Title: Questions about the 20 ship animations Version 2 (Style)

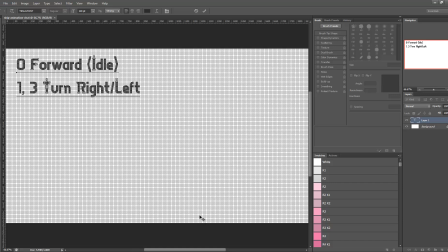Just turn right and left. So the turn directions are virtually the same.
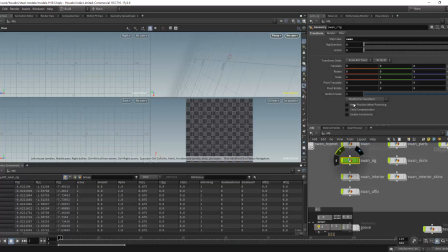So if we simulate it in here, it's going to take a second probably.
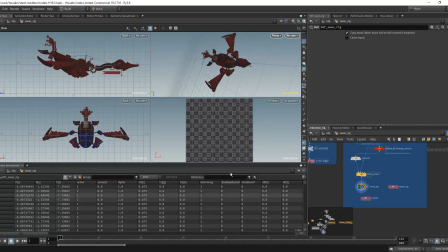Okay, this just finished processing, but there was one more note I wanted to mention on the forward.
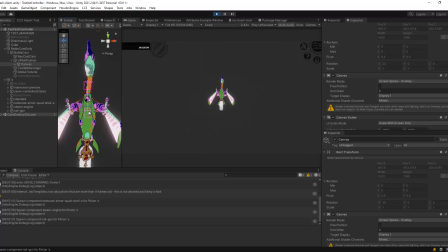We double this up as the idle animation. So you can see how dramatic it is. Like it's bobbing up and down here. So we're looking at it from the top down, which I don't know how I got this camera to do that. So we're looking at it from the top down, and this is
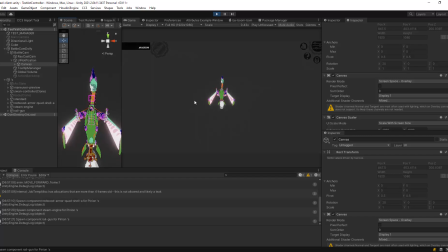you can see things happening, because a lot of times with airships they just sit still, and it's not you can't even, it's not even animating, can't really tell what's going on. So this angle here, it's dramatized to be more like a ship bobbing in the water.
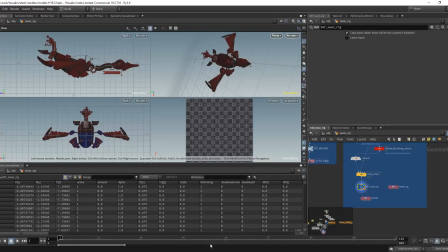And that allows it to kind of stick out. All right, so the turn animation, similarly pretty dramatic. It is just using a physics sim, so you can kind of see like these tugs,
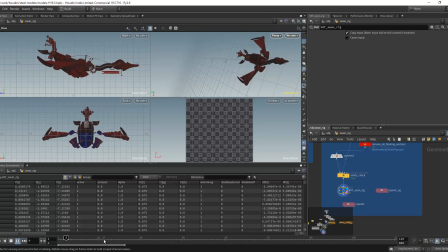and it's just like dragging to the right. And then the other one is, I think that one's, yeah, that's right. The left one is the same, it's just going the opposite direction. And so this 1 and 3 animation are, it's just turning the ship 90 degrees.
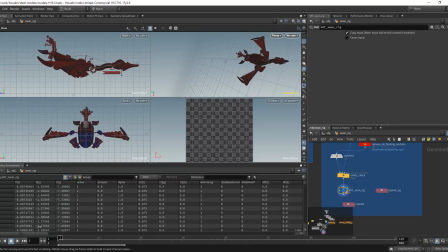Now, because of the physics constraints that I'd set up, I didn't have to really do anything here. It just kind of tried to keep it together while it was being pulled. And you can see that actually falling apart in some of the places.
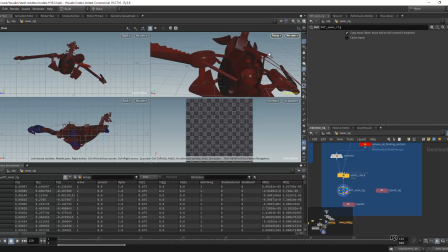Like if you look really close, and the soft constraints start to break down.
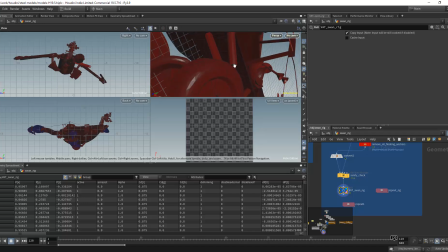You can see like right here. So the soft constraints require a lot of tuning, and they don't always work out great.
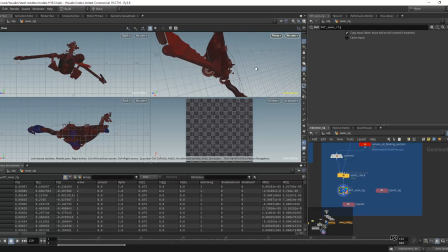Now on the large scale, it's fine usually. But frankly, I didn't really finish modeling this ship.
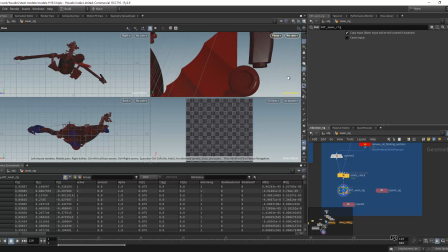And so like there's pieces that my skill level as a modeler at the time, this was like the first ship that I had ever done. I couldn't figure out how to like do certain shapes and stuff, so I just like, well, figured that out later.
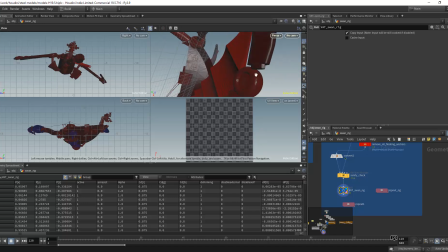And yeah, so you can kind of see this is just floating in space, but it still has a physics constraint to this shoulder or elbow joint thing here. And then these guys here, these rudders, they're just sort of floating in space, but similarly have a soft constraint.
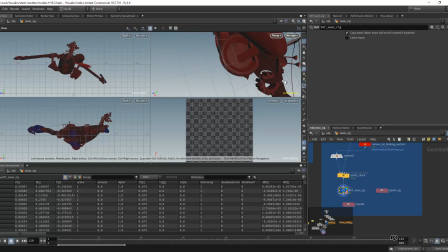So it's hard to come up with a soft constraint that looks good whenever you don't even have all the geo. But all of this here, all this connectivity is soft constraints. So some of them are done better than others.
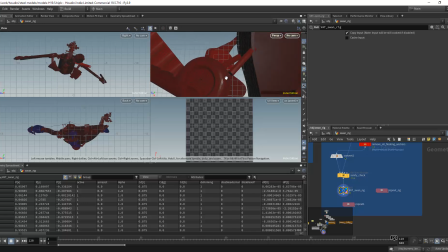Like this guy was easier, but I think I had trouble with this because there's all these things attached to it, and I could only give it one parent, if I'm not mistaken. So one of these is actually, one of these rods, I don't remember which one, is a true parent.
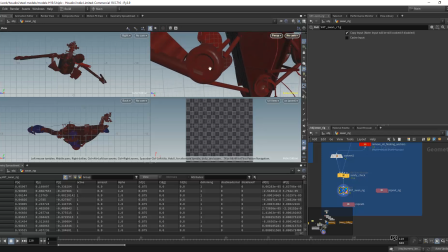And it could even be this guy. Like I'm actually thinking it could be this guy as the parent of this shoulder here.
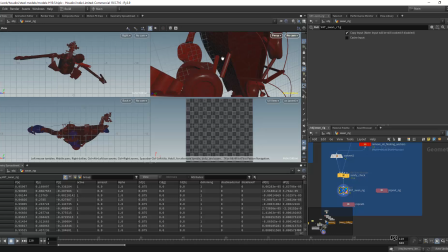And then these are like kind of fake. Like they're a child of this, and they just are meant to look like they're controlling it.
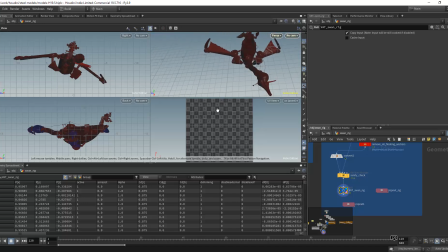But anywho, so the physics constraints did the work of animating it for me. So I just set up physics constraints and then moved the whole thing. And then you can see everything happening here. The Bellum simulation went to work on the flag, and then the rope,
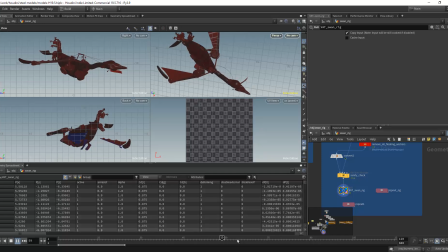it gets its movement and stuff. So that's how I approach the turn animation.
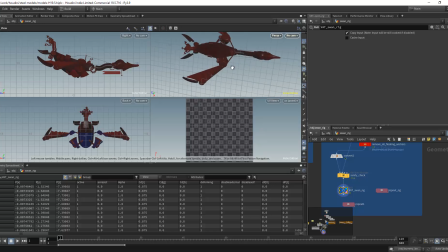So it could be the same way where either you can go the physics route and set up all these constraints, which that's a whole other thing, simulating. Or yeah, you can kind of try and fake it. Like you could just rotate the entire ship 90 degrees as a start, and then start to like move the parts around.